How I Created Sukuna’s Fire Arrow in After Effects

We're back on Guerrilla Filmmaking Channel today and that was a video
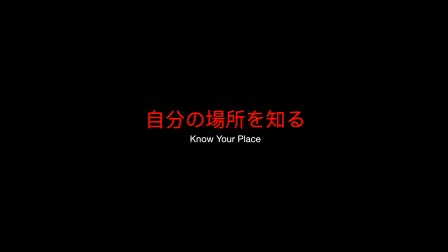inspired by Jujutsu Kaisen Sukuna if you guys know if you watch anime you
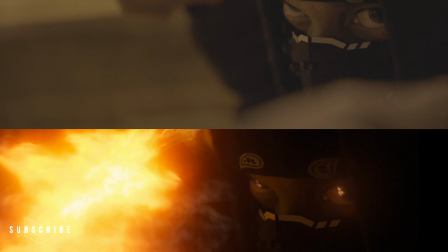get it if you don't you're living under a rock possibly but yeah this video was actually inspired by Diego Woods's version that I seen come online and I just wanted to try and challenge myself by recreating something in my own way and yeah it was a challenge but nonetheless got it done shout outs to him and all the stuff he does big big big inspiration inside the community but today on the channel I just want to give you guys more of a quick breakdown showing you some of the techniques I use and the stuff I did interpreting what he did to kind of create it in my own way adding a few extra things but nonetheless let's just dive into this video oh yeah and one other thing we're going to be opening up a community for everybody to kind of get involved and I'm going to be showing a lot of the procedural editing the techniques that are used the stuff that you really want to know that's going to help you go from zero to hero kind of a thing but let's get straight into this video and I'm just going to give you guys a breakdown scene by scene about the things I did to create what you've seen on the screen so let's get into it Alright,
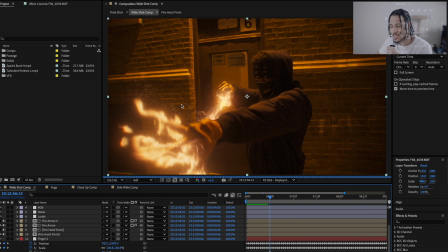so this was actually one of the first shots I started working on and it was quite challenging at first because I was trying to understand exactly what Diego was doing. But once I figured it out and got the ball rolling, it was pretty easy.
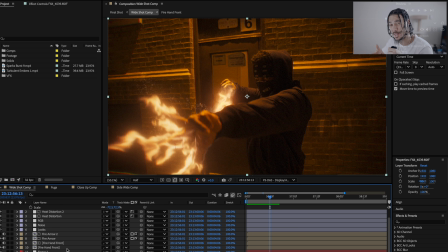And as you can see, there's just a few different things that you really need to do to actually get this effect to sell the way you want to. So for instance, the first thing you're going to want to do is rotoscope out the arm, especially when you're creating the arrow in the background, because you need something to obscure what's happening back here,
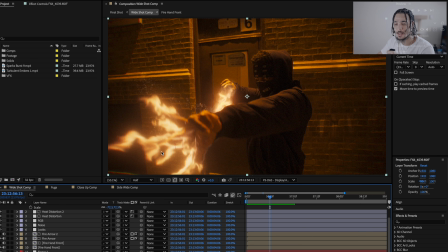so it makes it look like it's connecting. But I'm going to get deeper into that when I show you the other part of the video. One of the most important parts was actually making these flames look like they were coming from the fingers. And these flames are actually the same thing, duplicated a few times.
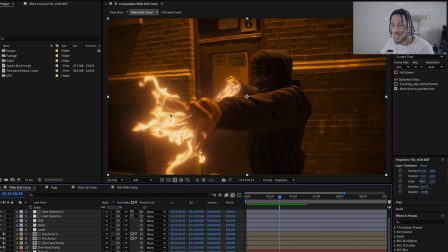I learned this from Diego Woods especially. and then just retimed differently and this is a pre-comp of everything happening so I will actually go inside of
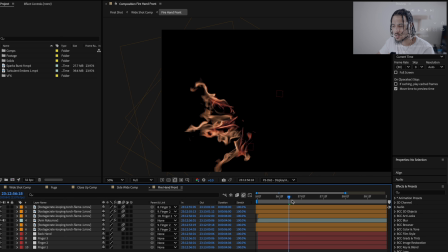this pre-comp over here I think it's fire hand front yeah and as you guys can see this is what's kind of going on here this
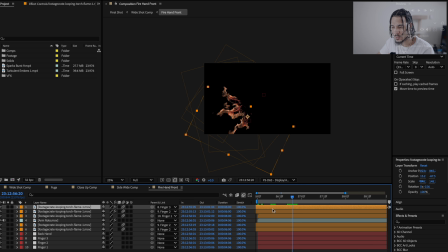is the same flame the looping torch flame and it's duplicated a bunch of times and every time I duplicated it I just pulled it further down the timeline to make sure that there was some variation with the fire so it all didn't look the same so keep that in mind if you're doing
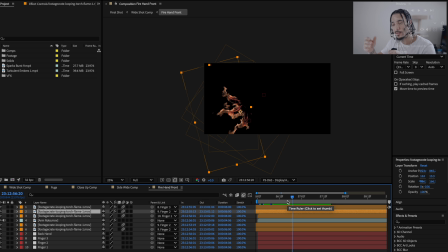this you can actually make something look like it's not the same by just retiming it and I use this technique with a lot of stuff so just keep that in mind and as you can see over here is actually the arm roto that we have and we put the black fill on it
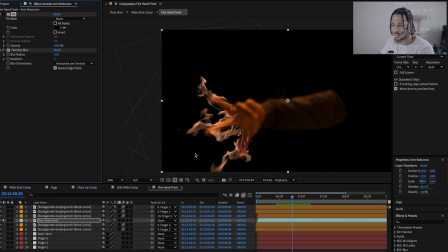that's so that when we add the adding blending mode coming back out of here into the main comp this actually becomes completely transparent and the glow will bleed on to the actual arm inside of the clip and then these are just the tracks that we used I can actually show you guys a
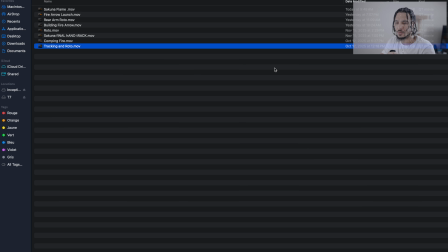few things inside of this part here and if you guys want to see what we essentially did here was we ended up
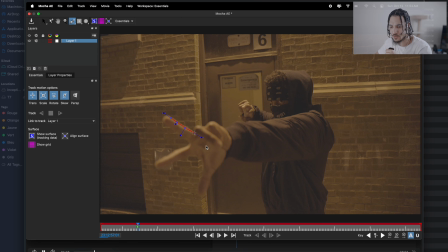going to every finger in mocha over here and you just use the spline tool and you draw around the fingers and when you're done that you just hit the track button and we just kept tracking each finger as you can see until I got the data that I needed to get to the
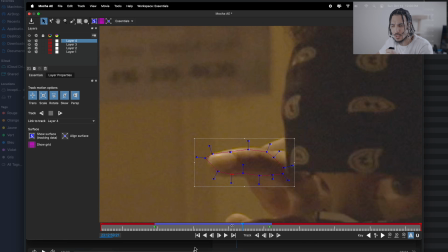next part so and we did the back finger too and yeah that's pretty much this part and how we got it done I got a couple more just in case I
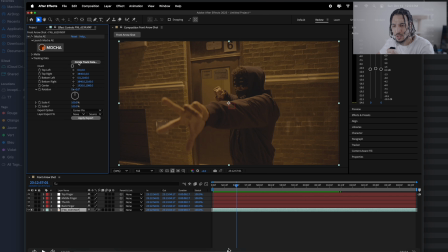needed them but yeah once I was done that you go to create track data over here and then you select the layer that you're using and then you just rename each null so that each of those are labeled so you know which finger it's actually tracking because remember you're putting these you're putting
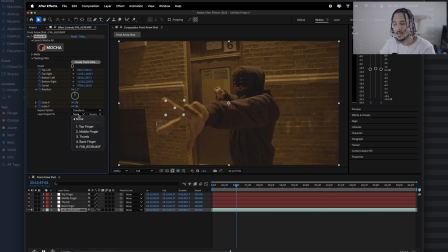the fire on all of the fingers individually so they need to have their own track so that it follows properly and now I'll go over to comping fire so as you can
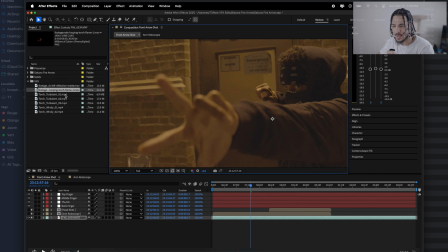see what I did here is I grabbed the flame asset brought it in rotated it and then we just move it